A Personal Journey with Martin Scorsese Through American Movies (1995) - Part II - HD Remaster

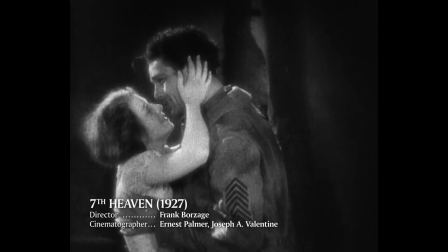23:15 For the lovers, reality itself is immaterial.
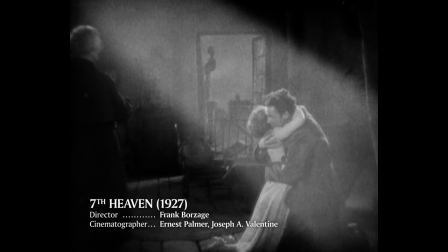23:24 The art of the pantomime had reached its zenith, but the era of sound had arrived.
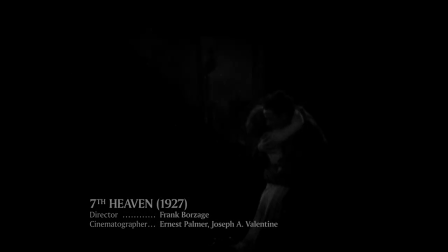23:29 And for the silent film directors, this was a time of painful transition. Even a script conference called for new skills. We were so imbued and so living in pantomime that a fellow would come in and tell a story to, say, to Thalberg at MGM, and a comedy story particularly, or say, Max Sennett, and he'd tell the whole damn story in pantomime. He comes in, and then sock, and, you know, hit, everything was like that. It looked like cartoon strips, sounded like. So all of a sudden, we're dealing with dialogue. So I had, from the time I was 12 or 14 or something, thought entirely in terms of images and pictures and movement. I very much, what's an interesting movement? So here we are with words.
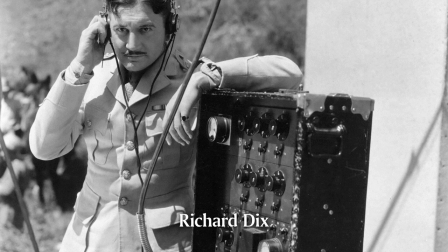24:27 The studios bowed to the tyranny of sound experts who knew little about filmmaking.
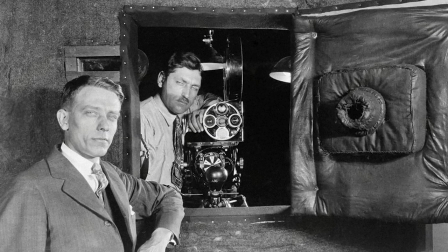24:32 At first, they had the cameras enclosed in a soundproof booth or ensconced in a blimp.
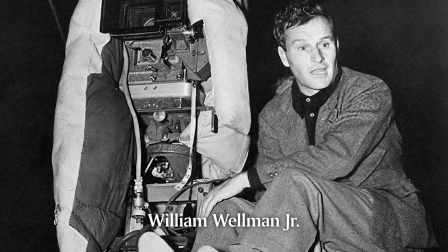24:39 As William Wellman put it, creaking floors received more attention than creaking stories.
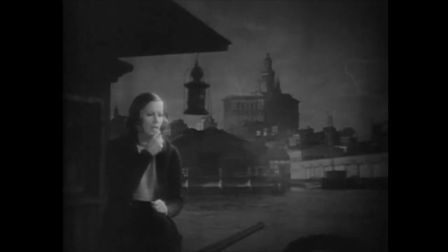24:44 Actors were kept anchored within the range of microphones. Now, these had to be hidden, sometimes in rather obvious props like this lantern in Anna Christie.
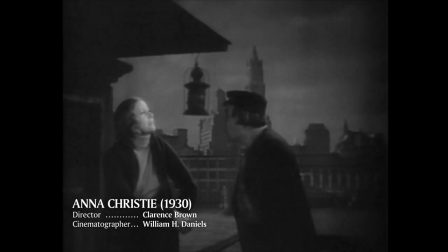24:54 Gives you the creeps, though.
Film historians insisted that at that time, movies stopped moving.
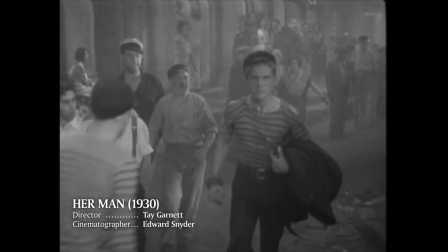25:00 But the myth of the static camera has been dispelled now that so many films of the period have been rediscovered. There were directors who refused to be shackled or paralyzed.
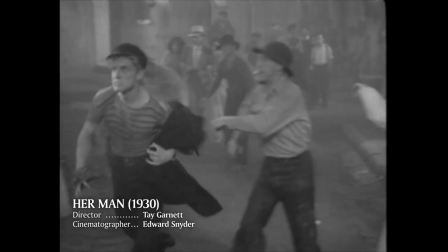25:10 Directors such as Ruben Mamoulian, Frank Capra, William Wellman, Tay Garnett, all of whom can be credited with getting the camera moving again.
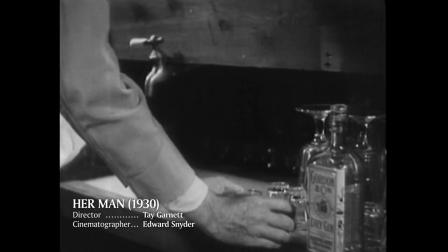25:21 Most Tay Garnett pictures of the early 30s feature fluid camera moves and even very long takes.
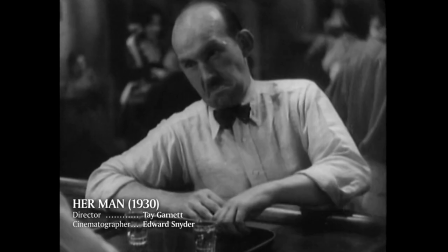25:26 Two gins for Frankie.
Watch how skillfully the camera follows the tray across the dance floor.
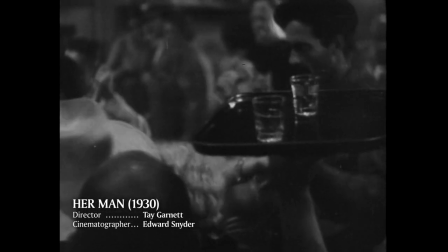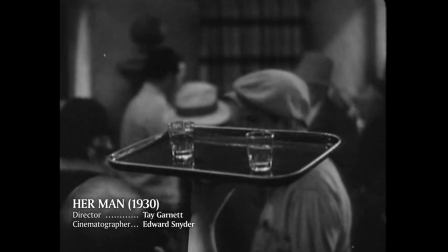25:38 The choreography looks effortless. But believe me, this shot must have been very hard to achieve.
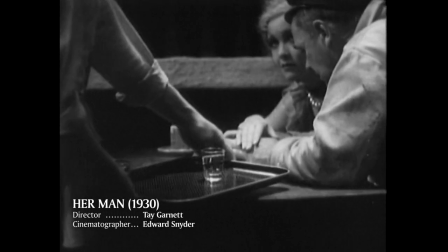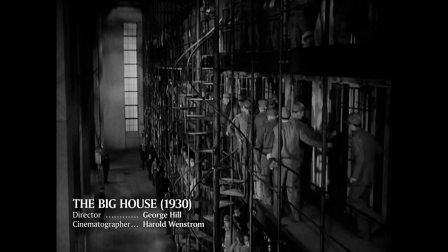25:51 The dreamlike world of the silent film was no more. With the talkies, a more naturalistic approach seemed to prevail.
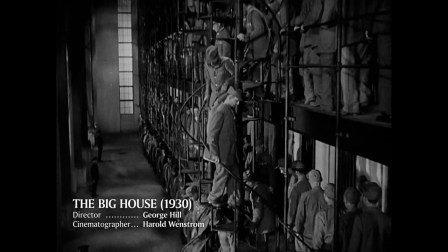25:58 But in fact, sound encouraged the illusionist to heighten reality.
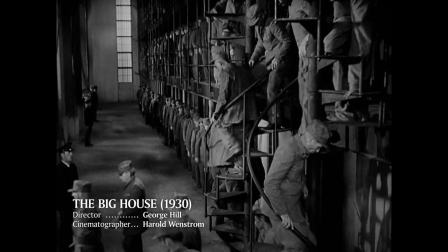26:06 Here, in the big house, the sound effects alone suggest that the convicts are anonymous robots.
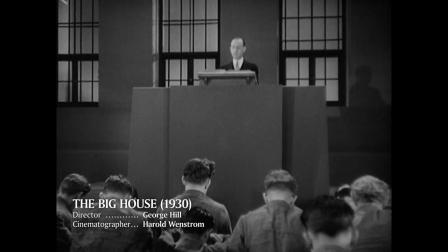26:14 Our Father, who art in heaven, hallowed be thy name.
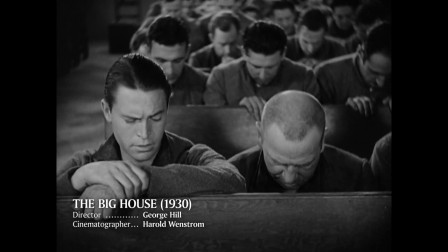26:20 Thy kingdom come, thy will be done.
But in the chapel, as soon as you hear their voices, they come alive.
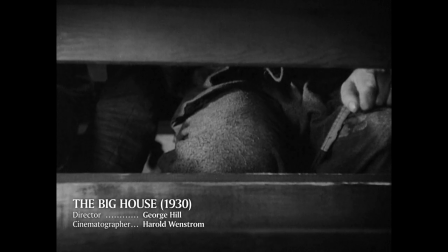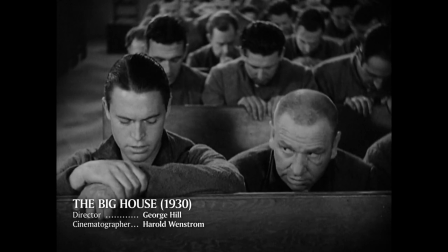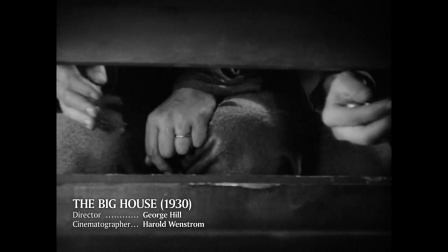26:40 They are given an identity and a purpose when their actions contradict the chorus of prayer.
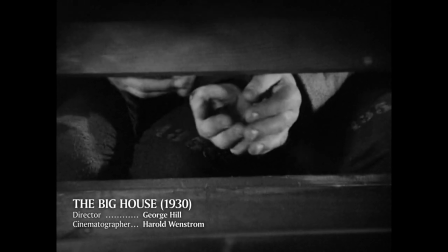26:48 A most effective counterpoint.
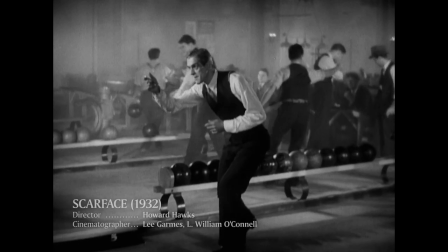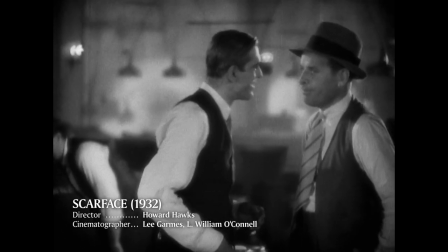26:56 Sound can enhance the drama tremendously.
Not bad, huh?
Particularly when it depicts an event that you're not shown.
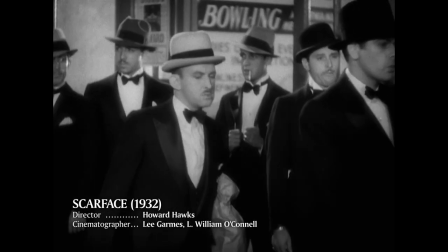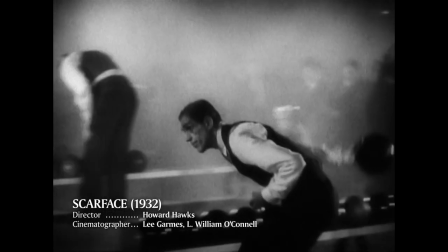27:11 In Scarface, Howard Hawks demonstrated that sound and visual effects can blend into a deadly metaphor.
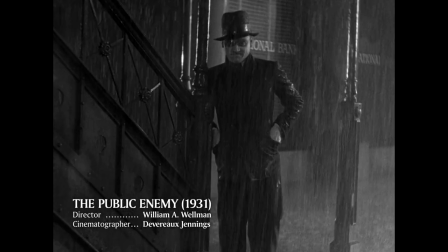27:26 Sound can tell the whole story, as Wild Bill Wellman proved repeatedly.
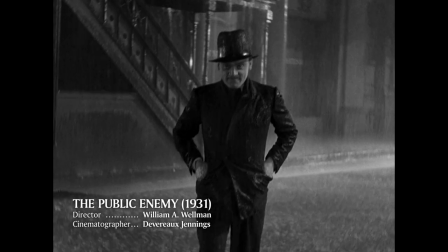27:34 A poet of stark images and brutal understatements, he loved to jolt,
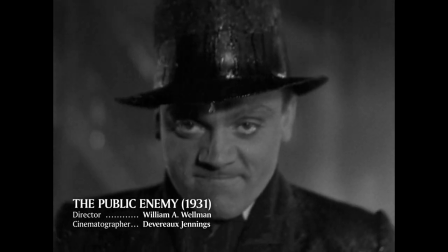27:39 deceive, and even frustrate his audience by depriving them of a spectacular scene.
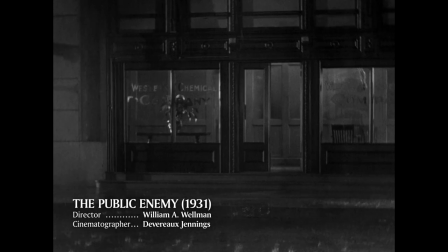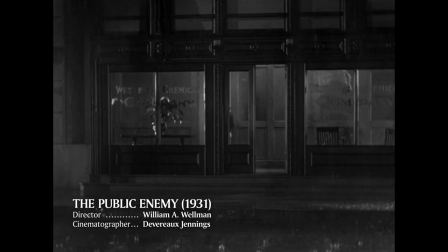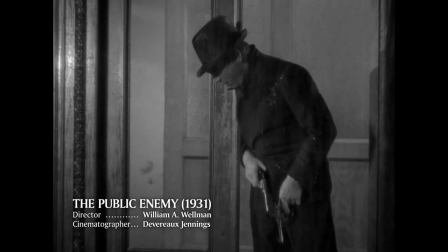27:59 Here in The Public Enemy, he dared to stage the film's climax and the hero's comeuppance off-screen.
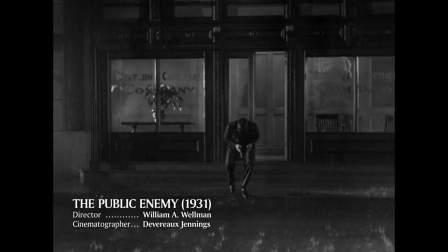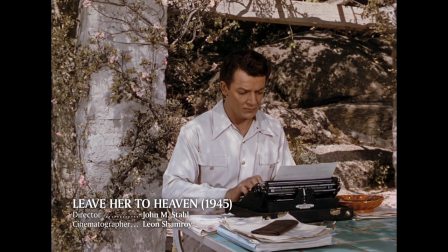28:14 Three-strip Technicolor. In the mid-30s, this dramatically improved process was a wonderful gift bestowed on the illusionist.
How's that for an entrance? Perfect. What's happened to you?
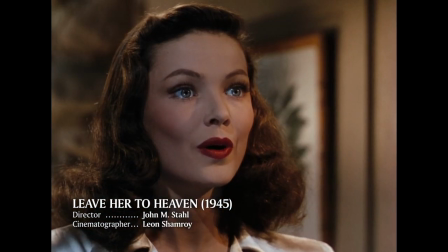28:27 You're deliberately whipping yourself into a fit of hysterics. Oh, no, I mustn't do that. It might disturb Mother and Ruth or wake up Danny.
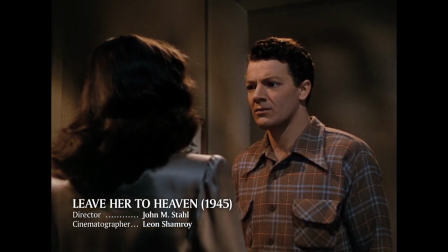28:34 In the old two-strip Technicolor, the one DeMille used in the silent Ten Commandments, the color blue couldn't be reproduced.
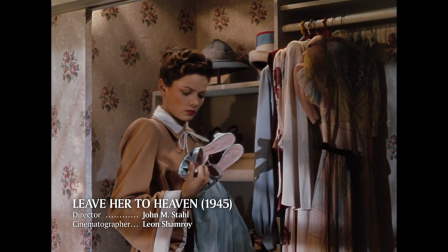28:42 But now the three-strip process covered the entire spectrum.
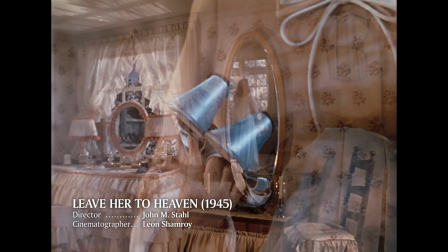28:47 Extra-wide cameras could expose three negatives simultaneously, each recording one of the primary colors.
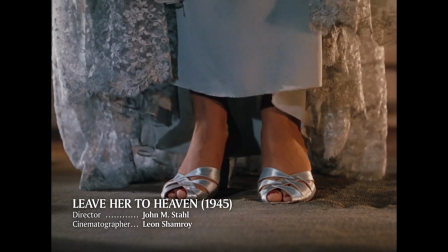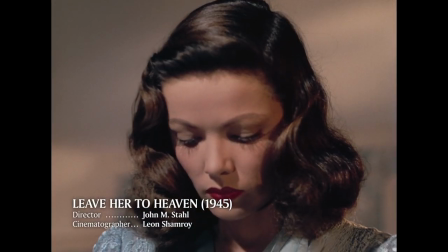28:57 This is Gene Tierney, an angel face with the darkest of hearts.
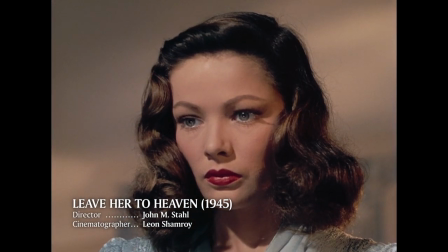29:05 Leave Her to Heaven was a fascinating hybrid, a film noir in color,
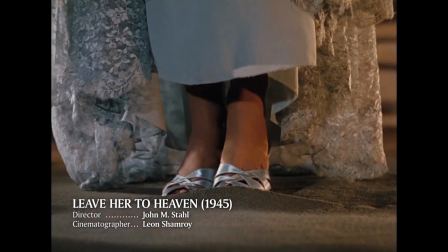29:10 with the neurotically possessive woman destroying anybody who might come between her and her husband, even the unwanted child she's carrying.
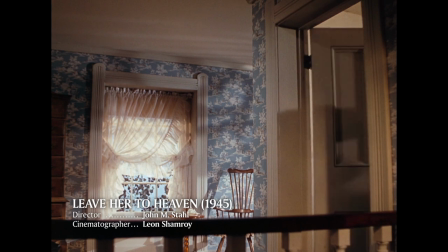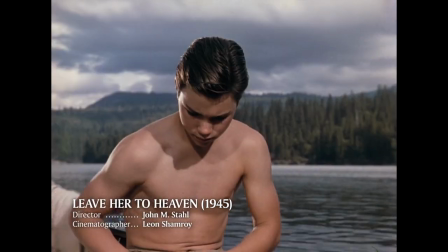29:25 We wouldn't be separated for long. Just a few weeks. No, I'd rather wait.
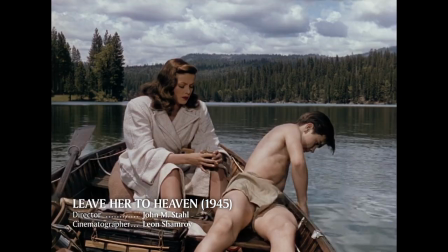29:31 Her husband's younger brother, a paraplegic boy, was in her way, too.
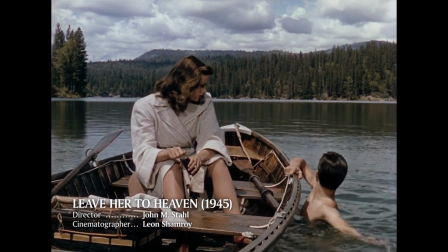29:38 Now, you have to remember that color was rarely used for contemporary drama then.
Think you could make it, Danny?
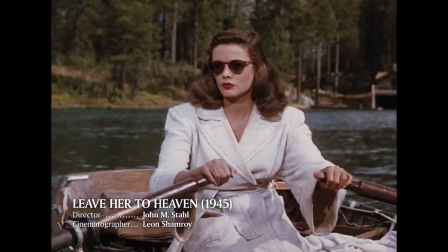29:45 Oh, it's a cinch.
It was more associated with period pieces and musicals.
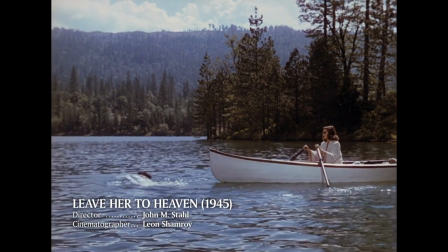29:51 John Stoll's direction and Leon Chamroy's cinematography conjured up an unsettling, super-realist vision.
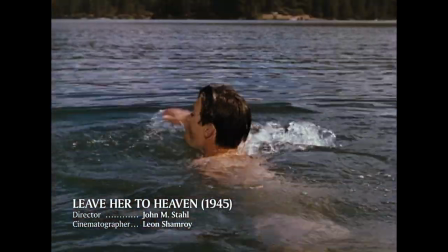29:57 Don't worry about your direction. I'll keep you on your course.
This was a lost paradise, its beauty ravished by the heroine's perversity. Okay.
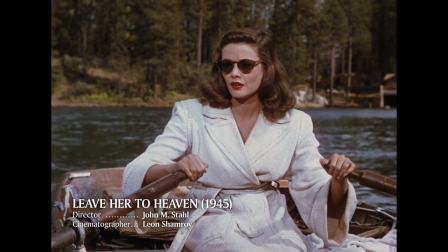30:07 I think I'm getting tired. Take it easy. You don't want to give up when you've come so far.
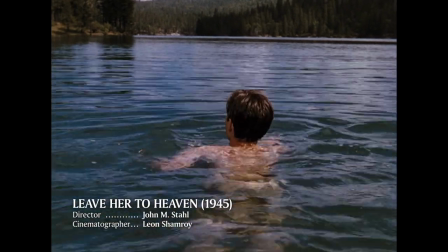30:14 Okay. I'll get my second wind in a minute.
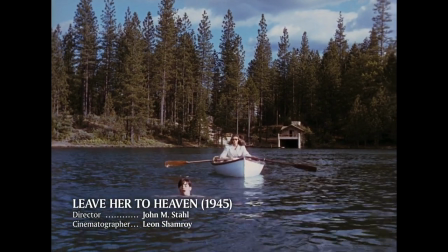30:20 Oh. The water's colder than I thought.
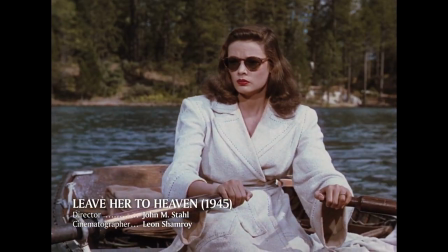30:29 I ate too much lunch. I got a stomachache. Alan, it's a cramp.
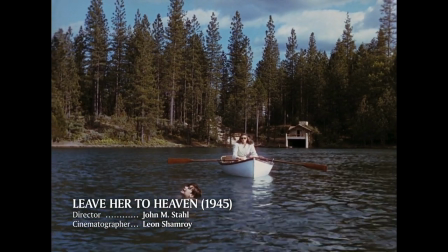30:38 Alan, it's a cramp.
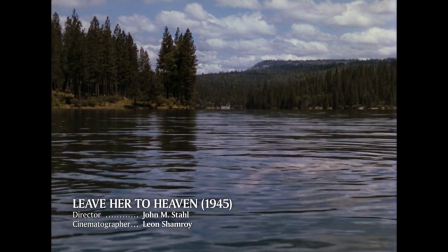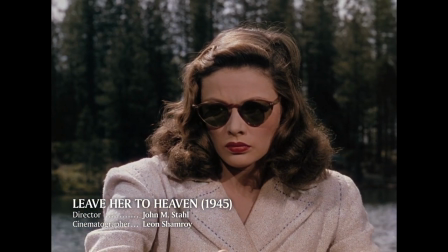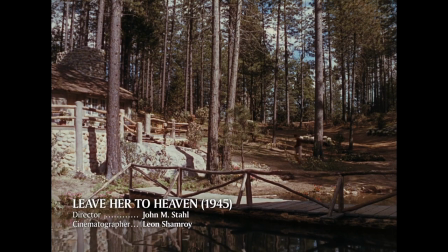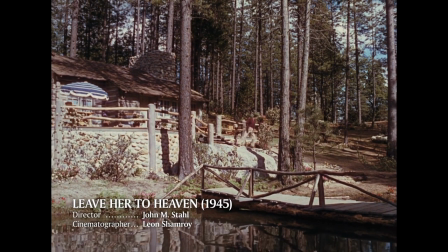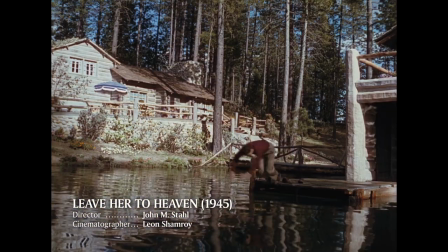31:24 Rather than encourage realism, the Technicolor palette went even further and added flamboyance to the melodrama.